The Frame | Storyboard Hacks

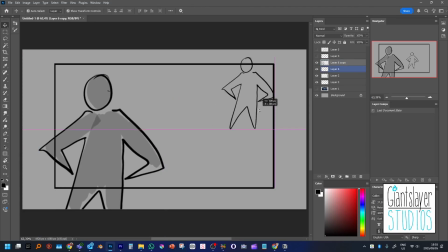246s
If this character, for example, went and stood over here, but the top of their head and their elbow touched the side of the frame, suddenly we become aware of the box of the frame, as we've sort of said before. This character over here is fully breaking the frame. The elbow is standing out and the legs are standing out, but we want to kind of avoid certain areas.
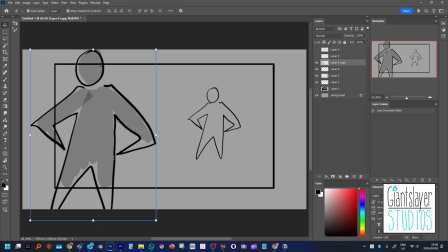263s
The top of the head could even stand out of frame. That's no problem at all. Sort of adds, if anything, it adds to the mystery of who they are. Like, imagine this character entering frame here, our guy turning around this way, and they see who it is before we see who it is. Creates some kind of dramatic tension. I'm just playing with Barbie dolls at this point. I'm making up stories as I go.
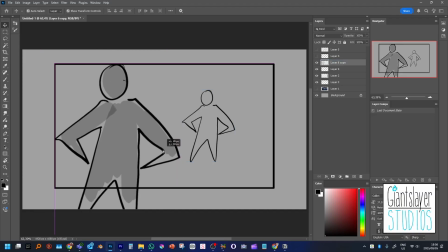282s
But back to tangents. If this character were to come in and the top of their head touch the frame there, or if the character came in a little too high and only the shoulders touched, it would kind of create an uncomfortable we sort of noticed that the head was being severed straight off the neck there,
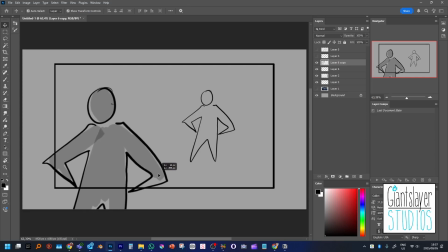298s
which we wouldn't quite want. Or even if it kind of just, this would also feel a little uncomfortable for me over here. But we'd kind of have a bit of an odd tangent issue sort of happening with the hand just sort of touching the bottom of the frame there. So anything that like touches the side of the frame without looking naturalistic can kind of be done away with.
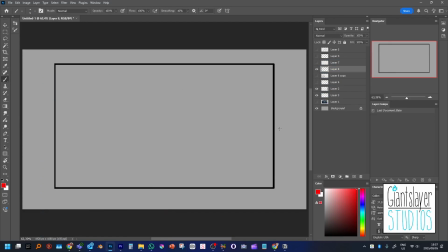317s
Let's maybe do this with just an area or just an environment. So maybe putting a grid down. Grids can very easily cause tangent issues by, say, the grid being a little bit too close just to the bottom of the frame there and creating these uncomfortable parallels. It's not so bad the farther away it is,
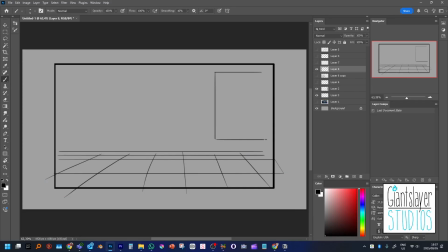335s
but other sort of architectural elements that might cause weird parallels might be things like windows, for example, where it's like the window again. If the window was a little bit closer in frame, it wouldn't be such an issue. That was the wrong button. It wouldn't be such an issue. Like if the window was just there, it wouldn't be that bad. But if the window was just a little too close to the top of frame over there,
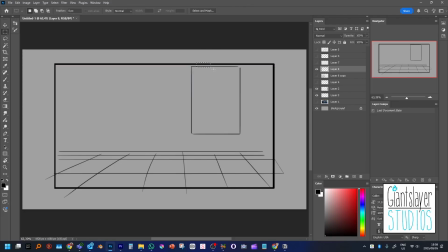354s
it would create an uncomfortable area happening there. So we'd want to keep it away from the top of frame there. Similarly, if we had, say, a plant or something that was just in frame over here, also a very bad plant, but say we just had a potted plant or something like that, where would we place it?
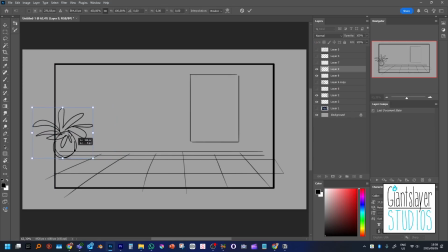372s
We probably wouldn't place it where the fronds just touch the edge of frame there. We wouldn't want it to just touch at the edge of the bowl there either. We would want it to break frame entirely as well. So just a couple of little things there with where you would place a character, where you would put a character.
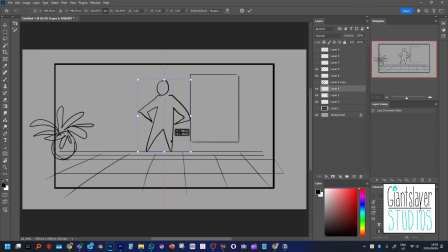390s
Characters can also cause weird tangents within a frame also. So say I put this character right on the top of that grid line over there, which would be very uncomfortable because that means he's like flattening himself against the wall for some reason, and the elbow is touching the edge of the window. Also doesn't feel great. It doesn't make us feel good that way at all.
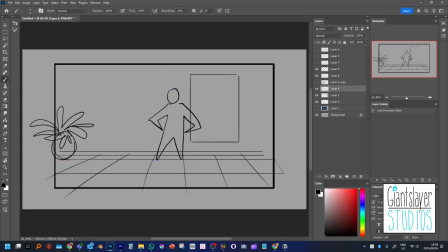407s
Also, if the character is going to break frame over there, and you might think, oh, well, that's untidy, there's lines behind him now. No problem. We can just put the opacity all the way down. I personally don't mind seeing environment lines through the character like that. It looks pretty natural to me, but I'm also just used to reading framing that way.
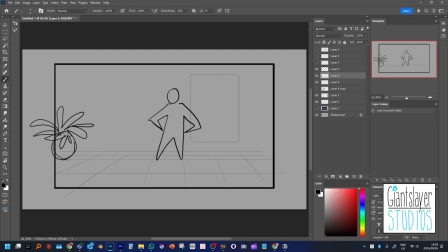425s
Of course, you can always throw some color behind the character there. This is called matting, by the way. In programs like Storyboard Pro, there's literally just a button you can press and it auto mats behind your character, whatever colors you want. I like to do color coding for the characters, or I'm at least teaching my students to like to do color coding right from the beginning,
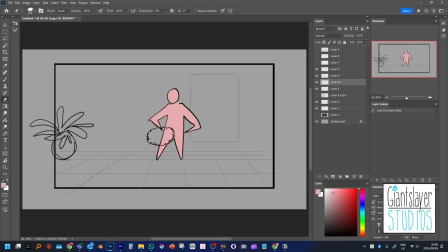442s
just because it helps a lot, especially when you are kind of doing a lot of mannequin characters like I do, and you're not doing any specific sort of visual thing like distinctive hair or distinctive clothes for them. Color coding can help tremendously for that.
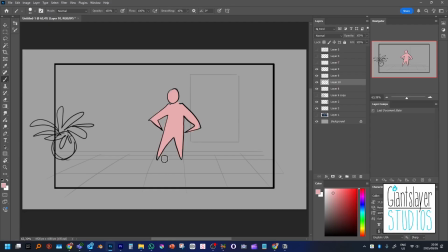457s
Keeps people from having to, one, worry about making too much of the character and overdrawing it, and two, it really helps to be able to track a character's movement through a world, even if it is roughly drawn. And that is the frame. Thanks for listening, and cheers.